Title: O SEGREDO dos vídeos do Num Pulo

Exatamente, até que a fita crepe surgiu para salvar a nossa vida. Exatamente. A fita crepe vai servir para você marcar a posição e ter o tamanho certo, mas é claro, não vai ficar perfeito em todas as cenas, mas isso a gente consegue curtir depois na hora da edição que a gente vai explicar daqui a pouco.
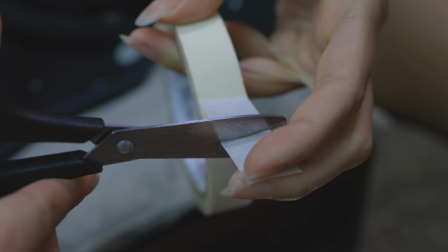262s
E como que a gente vai fazer essa marcação? Você vai pegar essa fita crepe e vai marcar a altura e o pé da pessoa.
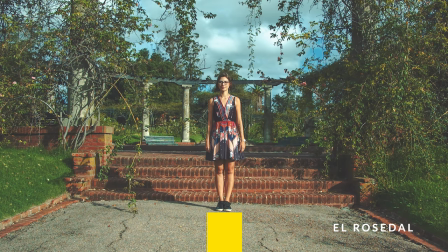267s
Olha mais ou menos como é a cabeça e o pé. Olha mais ou menos como é essa proporção que a gente usa, porque é uma proporção que fica interessante. A pessoa não tá nem muito acima, nem muito abaixo. Ela tem uma posição que é um tamanho que fica interessante, que também mostra bem o ambiente. É importante, viu, gente? A pessoa não é pra ficar enorme na tela, porque senão só a pessoa vai chamar a atenção.
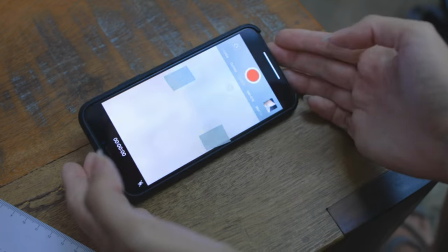285s
E o legal é você ver o ambiente. Então ela fica um pouquinho pequenininha. Tenta deixar o mais reto possível essa fita crepe na horizontal, pra que depois isso te ajude a achar essa posição.
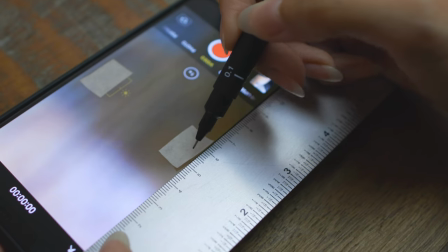294s
Depois de feito isso, com a régua você vai medir aonde está o meio dessa tela, seja ela de celular ou de câmera. E aí você vai pegar... Matemática, vocês viram que é assim, milimétrico, né?
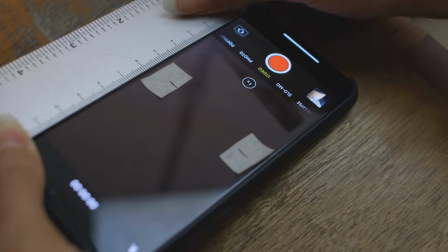304s
Vai marcar mais ou menos aonde é o meio com a canetinha pra você poder saber aonde essa pessoa fica na hora que você estiver filmando. Ok? Claro que também você vai precisar de duas pessoas, né? Tem uma pessoa pra filmar e uma pessoa pra pular. Já chama o amigo, chama o namorado, sabe aquele namorado que você pede pra fazer as fotos sempre? Vai filmar. Isso. Ou a namorada. Já compartilha o vídeo, já pega o link aqui, já manda no WhatsApp. Vocês podem inovar, pode fazer duas pessoas pulando, casal pulando, aí são três. Já vimos, já vimos gente fazendo, funciona também. Bom, telinha marcada, agora é a hora da gente começar a filmar de verdade. Então a gente vai pra rua, vamos escolher um lugar que seja muito legal, que fique uma fotografia bacana.
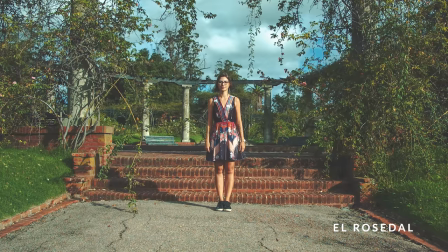340s
Escolha um lugar que seja limpo, que a pessoa não tá muito brigando com outras informações, com outras pessoas, que fique uma coisa bem legal. Se possível, tenta não deixar muita coisa próxima da pessoa, que é o ponteirinho que vai ficar pulando.
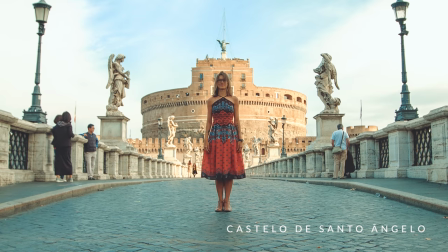351s
Se não, chama a atenção e não fica legal. Mistura, fica bom. A gente usa muito também no pulo, muita perspectiva, pra você ter uma noção de profundidade. Sempre fica bacana quando você fizer isso. Então, capriche na fotografia pra ficar bem legal. Agora é hora da gente posicionar essa pessoa num ponto correto.
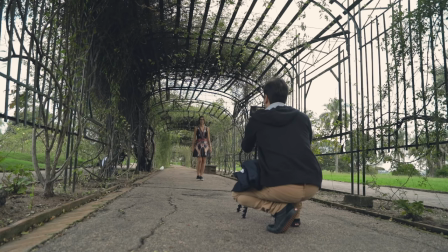366s
Então você vai ter que pedir pra ela ir mais pra frente, mais pra trás, mais pra frente.
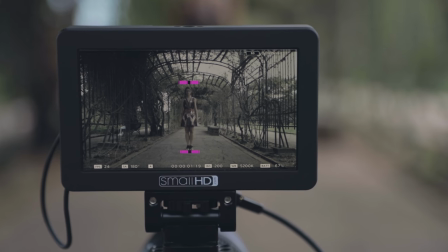369s
Você vai olhando na medição até que fique certinho a cabeça, a parte de baixo do pé e que fique no meio.
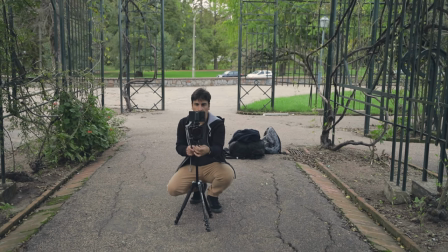376s
Você provavelmente vai ter que ajustar também, às vezes, a altura do tripé ou a posição da câmera, olhando mais pra cima ou mais pra baixo, até que fique certinho. Nas imagens que a gente faz, a gente costuma colocar essa câmera na altura mais ou menos da cintura, porque fica um pouco mais baixa, não fica muito alto, né? E aí a gente tem uma perspectiva legal, uma visão legal da imagem também. Então se você conseguir colocar esse tripé e essa câmera mais ou menos na altura da cintura, vai ficar legal.
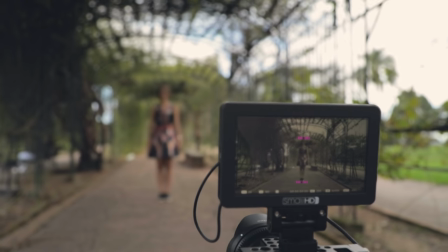399s
Agora, melhor parte, hora de gravar. E aí você vai dar de dois a três pulinhos, igual eu falei, não precisa muito mais que isso.
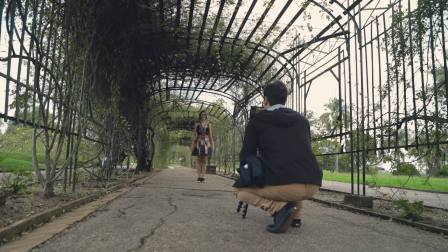406s
E é importante que o tempo entre esses pulos seja o mesmo, pra na hora que vocês forem encaixar a trilha ficar bom. A gente usa aí de 3 a 4 segundos, né Daniela? 3 segundos, conta 3 segundos e pula entre cá e o nome das cenas. Gravou uma cena, agora você pode fazer várias imagens em vários locais diferentes até você montar o vídeo. No nosso vídeo a gente costuma usar 15 cenas, que dá mais ou menos 1 minuto de vídeo, mas você pode fazer do tamanho que você quiser, usar quantas cenas você quiser. Se você quiser fazer uma cena só e já mandar pra gente, a gente vai usá-la também para montar o vídeo, já vai ficar legal. Gravadas as cenas, agora é hora da gente ir para a edição, então vamos lá para o nosso computador para a gente ver como que funciona, como que a gente vai fazer essa montagem para ela ficar certinha. Bora para lá? Bora! Então a gente já está aqui agora na nossa ilha de edição, eu vou usar o Premiere como exemplo, mas você pode usar qualquer tipo de soft de edição, é um corte muito simples que a gente precisa fazer, então não precisa de nada especial, então qualquer soft vai funcionar. Então o que a gente já fez aqui? Eu já importei os três clips, que são três clipes que eu peguei de pulos e eu vou mostrar pra vocês como a gente faz pra fazer esse corte.
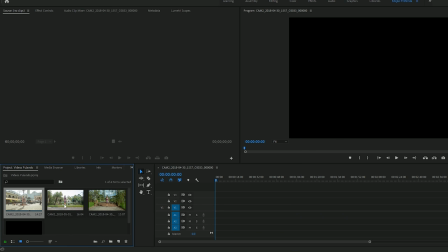466s
Então a gente vai pegar esses clipes, a gente vai criar uma timeline e vai importar esses três vídeos pra essa timeline. E você vai pegar esses três clipes que tem vários pulos dentro dele e você vai começar a fazer o corte no ponto certo entre o início e o final de um pulo.
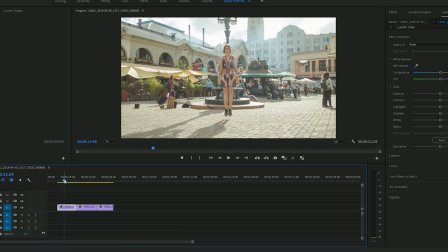481s
Pra fazer isso, a gente vai escolher como início e final exatamente a hora que a Paula encosta a ponta do pé no chão. Então, a gente vai fazer um corte aqui nesse início, a gente vai andar até a próxima vez que ela vai pular, então ela ficou ali, contou 3 segundos. Parece que eu contei 5 segundos aí.